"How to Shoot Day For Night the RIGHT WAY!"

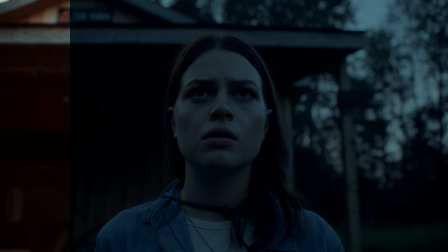What would you say if I told you you don't have to film at night to get the nighttime look? Back in the summer, I filmed a short film called Beyond the Ranch, and about half of the shots were set at night.
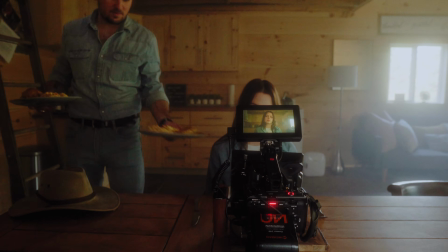The only problem is, we shot everything during the day because we had very limited time to shoot the whole film,
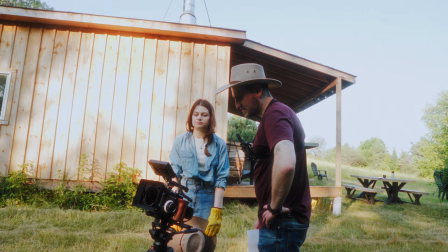and we had a crew of only 3 people, so shooting at night with big lights was not an option.
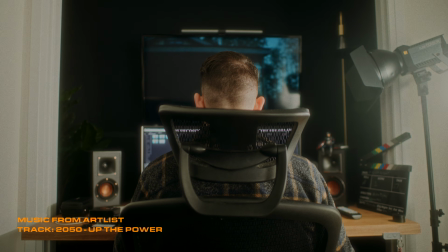So I had to hope for the best and see if I could get the footage where it needed to be in the color grade. Well, my friends, luckily we don't have to rely on hopes and dreams. We can rely on DaVinci Resolve's extensive color tools.
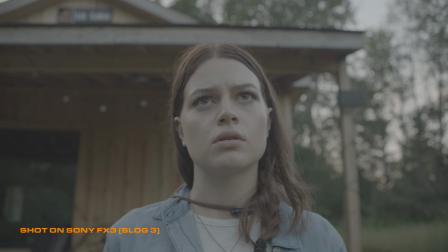Here's a shot right out of camera in the S-Log3 profile. Now here's the same shot converted to Rec.
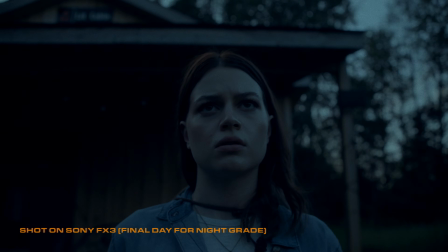709 with some minor adjustments made, and here's the final nighttime look. As you can see, we were able to make this happen. So today, I'm going to show you exactly how I went about doing this, and I'm going to give you a few tips and pointers on how you can achieve this look yourself. And no, you don't need DaVinci Resolve specifically, you can pretty much do this in any video editing software. Let's get to it. So the first step in achieving the day for night look is in how you film your shots.
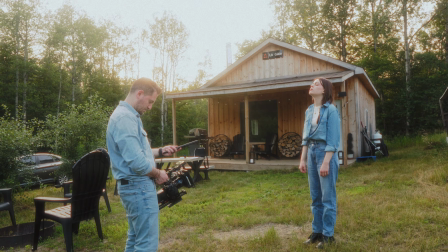The lighting of it all is very important, so knowing when to shoot will be crucial to a believable look.
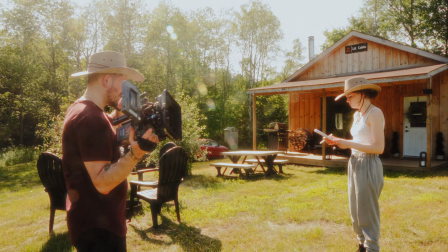Sure, you could shoot at any point in the day, but if you're shooting at high noon, for example, your shadows might be too harsh, the sky and other parts of your image might be too bright,
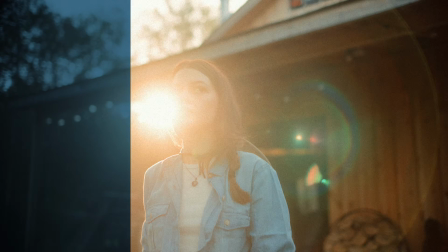and you might even get the sun in your shots. That definitely won't help sell it to your audience that these are nighttime shots. Let's take a look at a somewhat recent film that went all in on the day for night look, Jordan Peele's Nope.
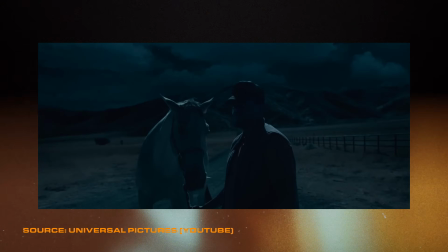All of Nope's night scenes were filmed during the day, and a lot of them appeared to be shot almost at high noon,
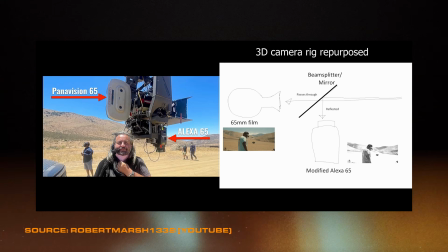but they actually used a very elaborate and very expensive system that allowed them to shoot the exact same frame on 2 cameras at the same time.
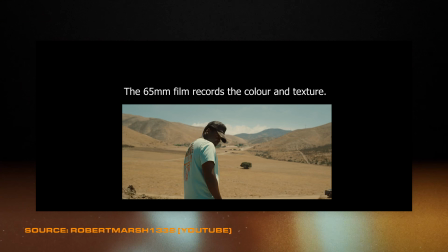One camera was filming in infrared mode, while the other was shooting a standard image. This allowed them to overlay the images in post and achieve a highly realistic day for night look. Now, this is obviously not achievable on a film with a small or non-existent budget, or even a film with a moderate budget for that matter, so our approach here has to be different.
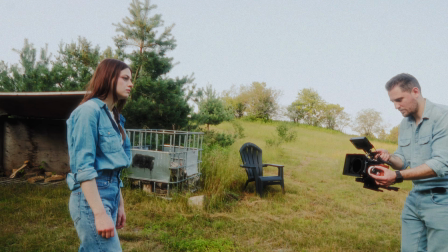So for my short film, I made sure to shoot in the evening at around just before sunset.
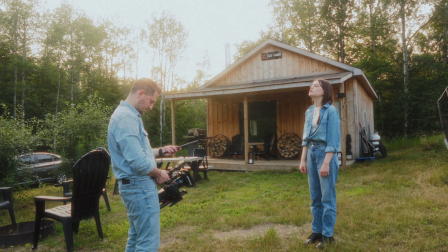I still wanted the sun to be fully out, giving us plenty of light to work with, but it was definitely already getting low in the sky.
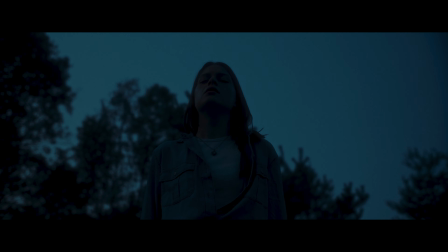This helped create a nice gradation of light across the sky, which also created this really beautiful spill of light across my scene and my actress. For exposing the image, I really think it depends on the type of camera that you are shooting on, but the general rule of thumb would be to expose properly.
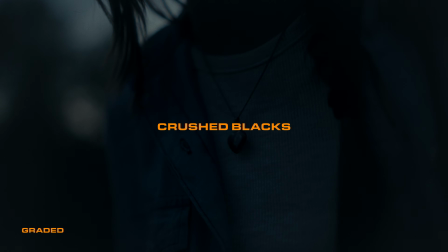If you underexpose by a couple of stops, you might not have the necessary detail in your image unless you're using a camera with a great sensor like the Sony FX3.
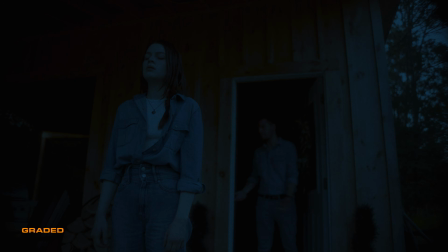But even then, I still think it's better to expose properly and bring the exposure down in post. As you can see here, this is what my main exposure looked like for a bunch of these shots.
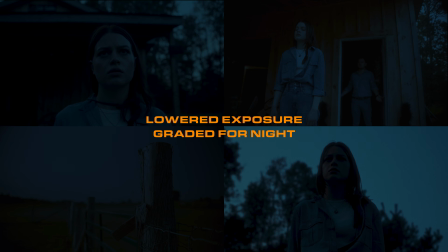And this is what they looked like after completing the day for night look.
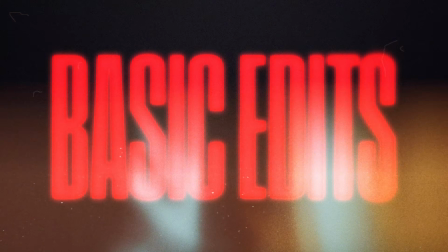So after we've got everything shot and filmed the way we like, we can go on ahead and bring our footage into our editing software of choice, in my case, DaVinci Resolve. And the first thing I like to do is convert it to Rec. 709. Now, I know there are probably a ton of different ways you can set up your color grading pipeline, and I'm no professional colorist, but the methods that I outlined here work for me.
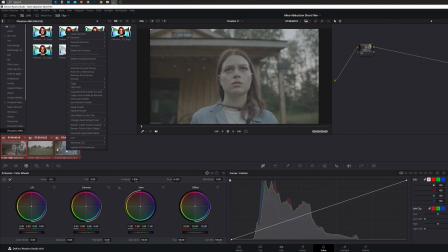So to do this, I'll go ahead and create a group with all the clips I'll be working with and name it Day for Night.
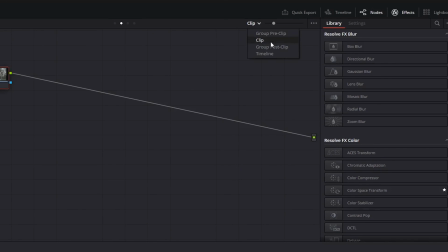Then I make sure I'm working in Group Post Clip, which essentially affects every clip in the group the same, and I drag on a Rec.
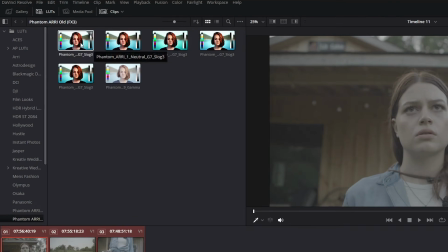709 conversion LUT in my first node over here. I'm using a LUT from the Phantom LUTs collection by Joel Famularo because I really like the base look that those LUTs create for my footage.
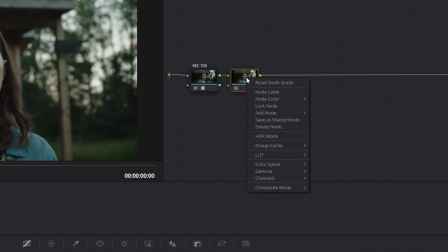Then I'll go ahead and create a separate node for the Day for Night look. And finally, I add another node to add the dehancer plugin on. Now, dehancer will just allow you to polish up your clips and really give them the film look. This step is by no means necessary, but I like to use this on all of my projects because it really helps give me that film-like look.
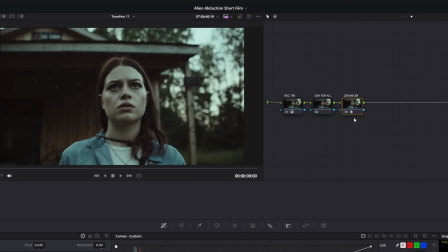So before jumping back to the day for night node, I dial in my settings in dehancer.
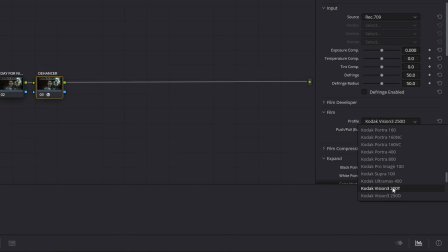So for this specific project, I like the look of the Kodak Vision 3 200T film stock, and I turn on film compression. Next, the image is looking a little bit flat, so I adjusted the black point and white point under expand just to give it a bit more of a punch and contrast.